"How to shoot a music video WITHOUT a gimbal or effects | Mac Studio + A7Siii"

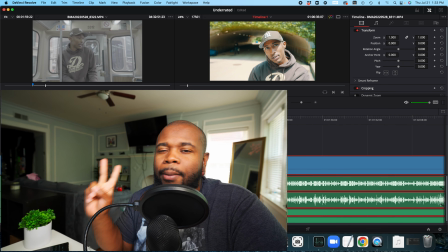Honestly, I'm just using Sony has like a, it's called like Blockbuster Teal and Orange look.
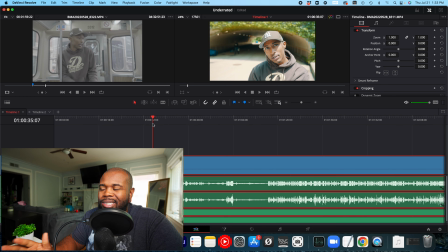I'll link that down in the description below, but I just kind of made subtle tweaks. But for the most part, like that's what you're seeing.
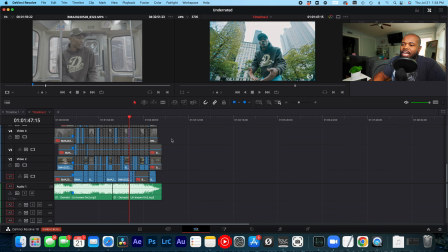All right, so here is the timeline. Right now, again, this is a 4K timeline. Right.
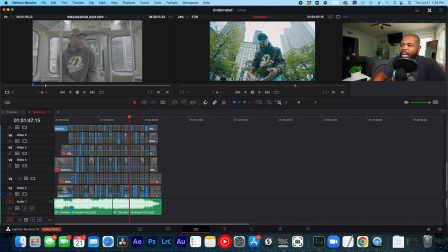And as you all can see, we have a lot of videos. We have eight to nine stacks of 4K 10-bit 422, right? And just so you all can just see it, as you all can see, smooth playback.
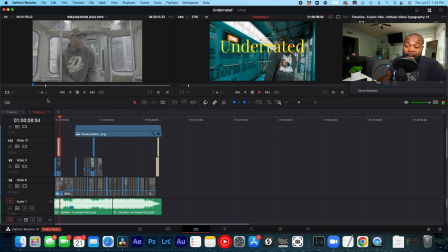It only starts to drop frame a little bit when we get to that title. But other than that, let's go here. Again, playing back super smooth.
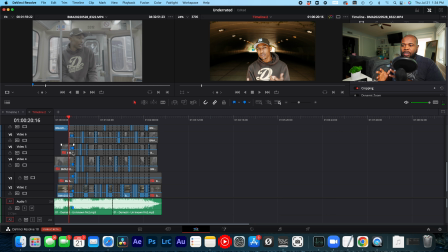Now, typically what I honestly do is I usually do like a multi-cam sequence, but because we were on a train, a lot of different like loud stuff going on, it just wasn't syncing up. So I had to do all this manually, but as you all can see, let me just expand this out.
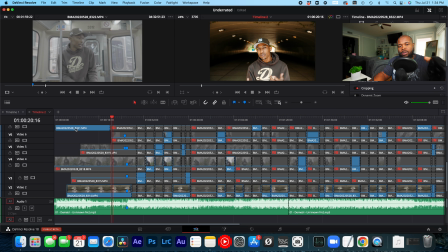And we are using the Tourbox loop deck, right?
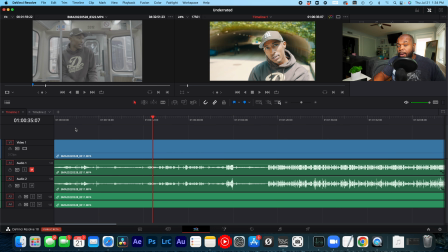This just makes editing that much, hope I didn't do something crazy, that much easier.
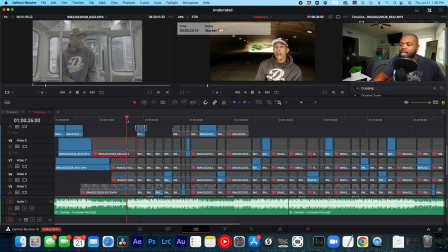But as you all can see, I got markers lined up for where he should be at, essentially, right?
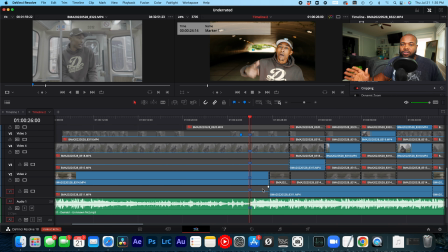As you all can see, the markers line up on that point. So if you ever have to do a video clip manually like that, we have to sync up the music videos. Just create a marker where like the artist is the first about to start like saying his first words, a prime example.
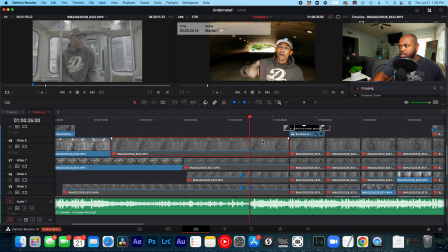You see that up right there, right there on it. So let's go ahead and just undo one, boom, right here. It falls right in line. Now, we've already got like these videos,
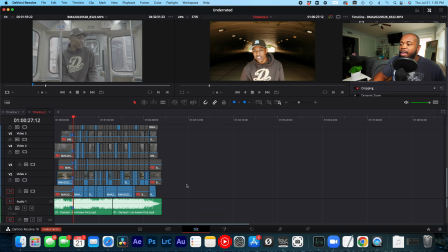and just so I can show you all what it would look like if all of these were like essentially highlighted.
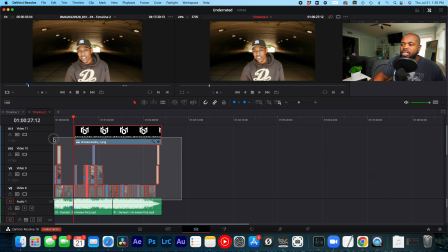If we all want to play them all at the same time, just so you can see, like, hey, it does play full back.
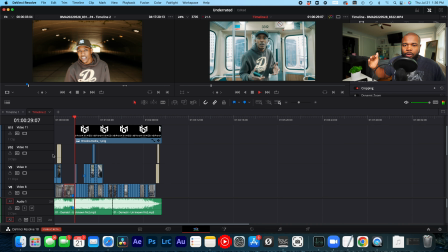All right, this is what it all lines playing. See that? All of them playing. Had a little stumble right there because we brought in like a PNG file, but other than that, this is 10. This is essentially 9 lines of 4K 422 H.265 footage.
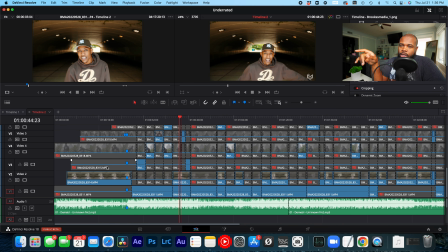Crazy. First things first. The only two things that I did with this production was, as far as the tools that I used, was a Tamron 20-75, a Tamron 17-28, a tripod, and just the A7S3.
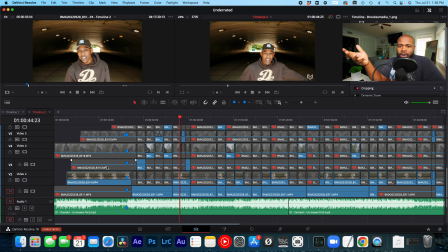Like, that was it. You know what I mean? Like, now I was using the cinema rig A7S3 just like I had some weight when I was doing like those hand movements.
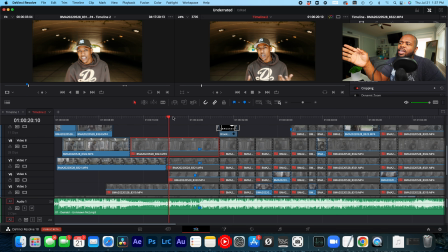But what I did was I made sure that my composition was key, right? So prime example, let's just take a look at the rule of thirds real quick. All right. So then we're gonna expand this out. I have him dead center frame.
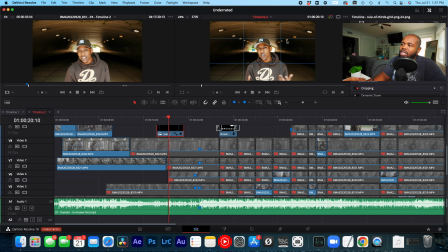And then as you all can see the guiding lines here, right? I use these lights in this tunnel to focus your attention on the artist. Like, that was purposeful, right? Everything I do in this shot, you know, if you're a cinematographer, right? Not a videographer. This is the difference between a cinematographer and a videographer. Everything needs to be purposeful.
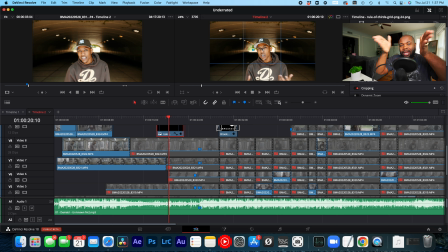So I made sure that I gave him one enough headroom, but also two, I wanted to line him up so we could focus your attention on him the entire time. And you're gonna notice that throughout a lot of my shots where I have something guiding your vision to this artist.
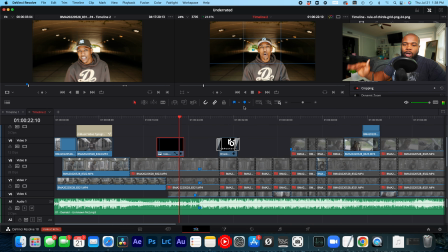But again, just looking at the shot, right? It's stable, we're on a tripod. And the reason why now in this tunnel, you know what I'm saying? Like, even though the A7S3 has great dynamic range, but in this tunnel, he was still kind of dark. Now, I don't have a footage of this.
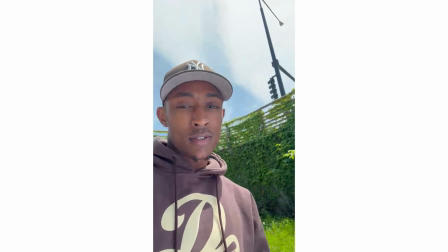The iPhone gonna show a difference. So, go back, go right there. It is a difference.
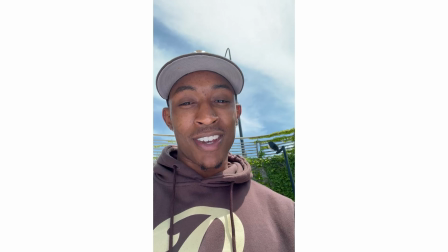It is a difference. Shit, put that bitch back. Damn, let me take a selfie. Hey, look, Brookssmedia out here working, man.
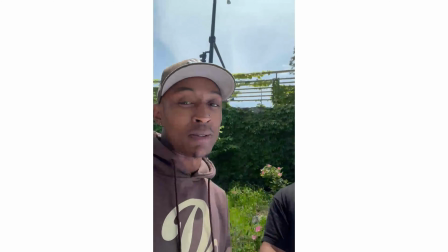Hey, all day. The best to do it, you know what I'm saying? So, that's why we do it. With the bounce.
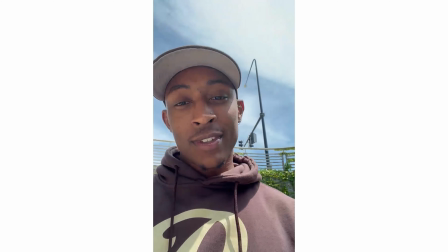Showing your face with the bounce. Mm. Oh, I look terrible. Put that bounce in. Damn!
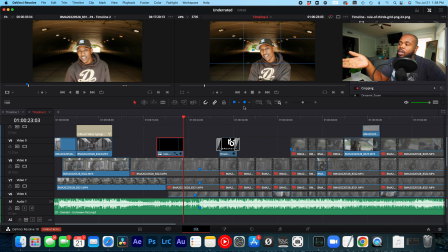Glowing. Everyone's glowing.
But all I did was essentially put a bounce board underneath the tripod. I was just holding it the whole time. And it's just bouncing light on him to kind of get rid of any unflattering shadows.
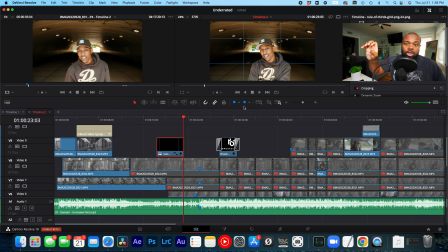Like, that's why essentially he almost has like this glow look on him. Same thing here.
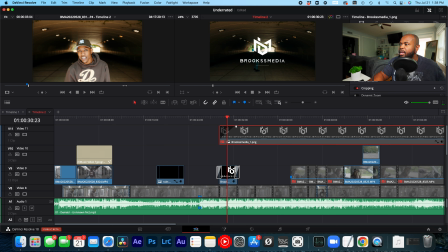So let's just get rid of my logo real quick, right? So as you all can see, I have him kind of being in the shadows. Now, for this, actually, I took inspiration from the Book of Eli.
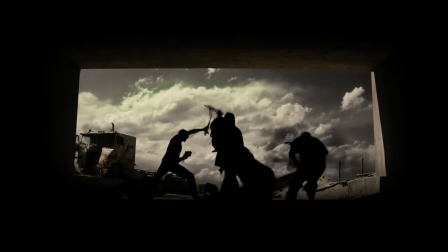If you remember the Book of Eli, he was like doing all these killings in the shadows, but you just kind of seen like the outline of him.
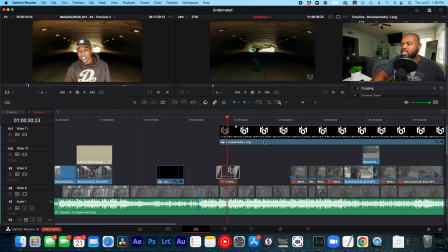Well, I wanted to show that in this clip here. But, like, that's why you just kind of see him performing in the shadows.
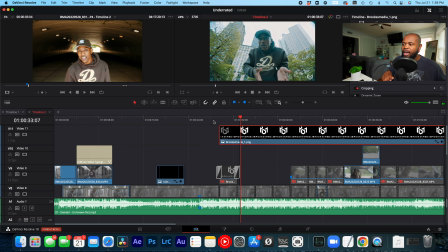Take inspiration from where you can. Now, again, same thing, guiding lines, right? So here I have the two buildings essentially focusing your attention on him, greenery around him. He has a brown sweater on, and then there's just one black building in the background. Now, there's a couple of times you'll notice that I probably missed focus.
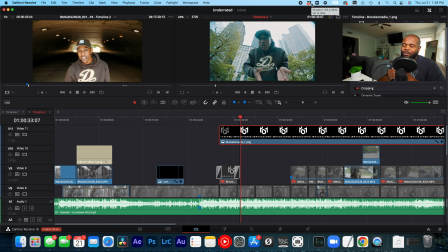I don't know why the A7S3 just wouldn't hit focus on him, but nonetheless, as you all can see, guiding lines and drawing your attention to your artist is where this kind of plays in a lot. If I remember correctly, this one here, I was on a 17-28 for this one.
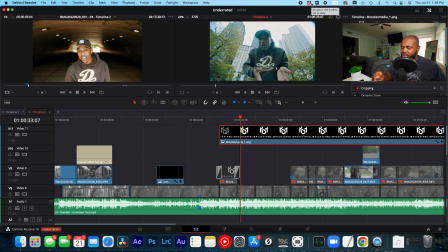Now, to get this wide, I did go to 17-28. I remember this shot for sure. But again, as you all can see, the movements that I'm doing with him, I would have not been able to do on the gimbal, right? As you all can see, I'm just moving the camera just subtly, again, all handheld shots. And again, check the guiding lines. I can't, you know what I'm saying, restate that enough.
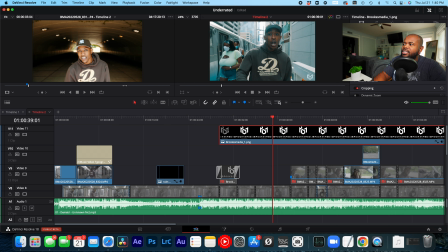As you all can see here, boom. Right here, this is something guiding your attention to him, and then we have the train coming past, and he's in brown.
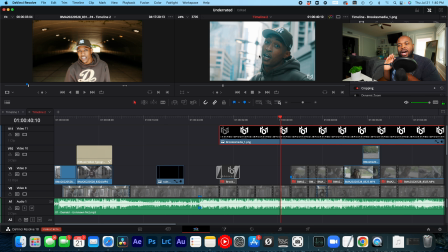Your attention is going to him directly. It's not going anywhere else but other than to that artist. this is where rule of thirds really comes into play.
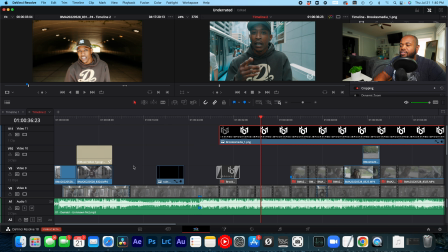Like, rule of thirds, like, if any of your music videos, you should be using the rule of thirds. As you all can see here, again, what I tell you, train is over here. Right-hand corner, we have the sign, but again, he's in that center box.
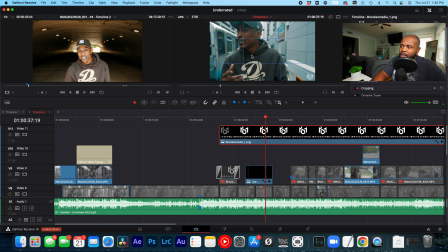And I, typically what I try to do, if I can't, either I put the subject here or I have the eye line level here. You feel what I'm saying? Rule of thirds, man. I promise you, it can make a break and change your music films.
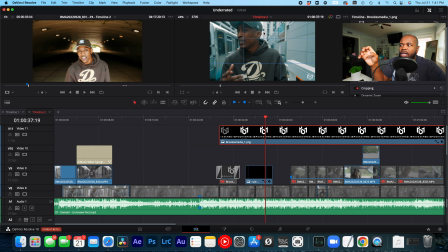And then for this, again, we're back on a 20-75, and I think I was shooting this between either like a 50 mil, like a F4, something like that. But again, use different focal length, because different focal lengths can just change your music films so much, or your music videos so much, because you can go from a wide shot, tight shot, medium shot. And usually a 20 to 75 or a 24 to 70 equivalent can give you that much versatility where you don't have to keep switching off from primes and different primes, right? You can actually just use that one lens and get entirely different looks. Prime example, we go from this shot immediately right to a close.
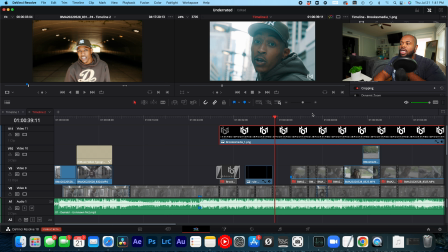Now this is on a 75, but look how much like that changes just from the shot from here to here to here.
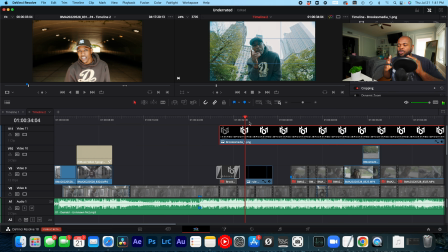Like, you see what I'm saying? Like, you want to break up your shots. Typically what I do is, like, I almost have like a system. I go wide, medium, tight, but you would never see me go from wide, wide, or medium, medium.
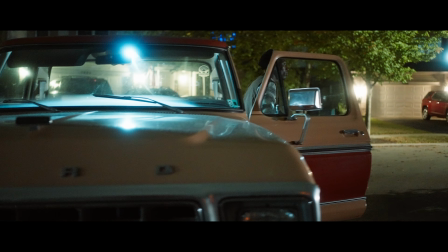I always break that up so that when the viewers are watching, they know, like, they're not essentially watching the same scene over and over again.
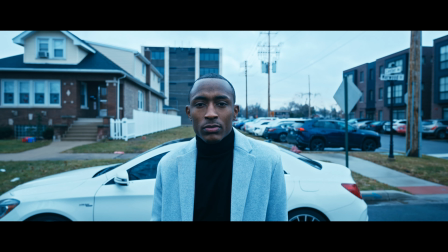I'm giving you different effects, different emotions, and we're doing all this without even using effects, like, you know, post effects, right? This is all just good camera movement and good composition. A lot of people stray away from that, man, but you don't need like a lot of effects to make your music videos pop. Be just good composition in different locations, right? Now, keep in mind, we are only about 32 seconds into this video, right?
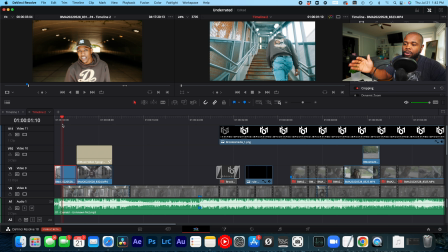But look how much the different location I showed you, from the opener to him walking up to the train, right? To him, now him at the train, right? And then we go back to him now in the train.
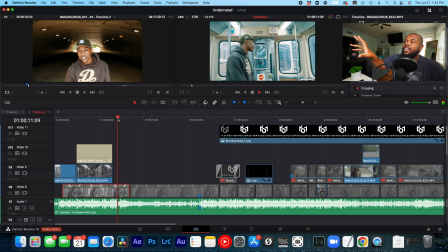Again, the song hasn't even started yet. Then we go back to him, what? Where is he at now? He's on the train, but now he's sitting down on the train, and now we go back to him outside.
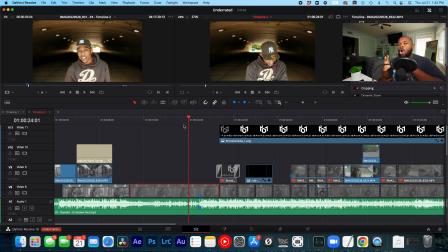So essentially, we had like 3 to 4 different locations, literally all with him before we even started rapping anything.
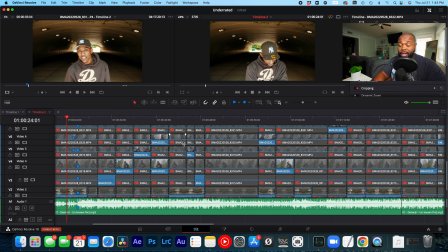So now here's where like the fun part comes in, like knowing when to cut. I'll tell you this, you will know when to cut. You cut on the actions, right?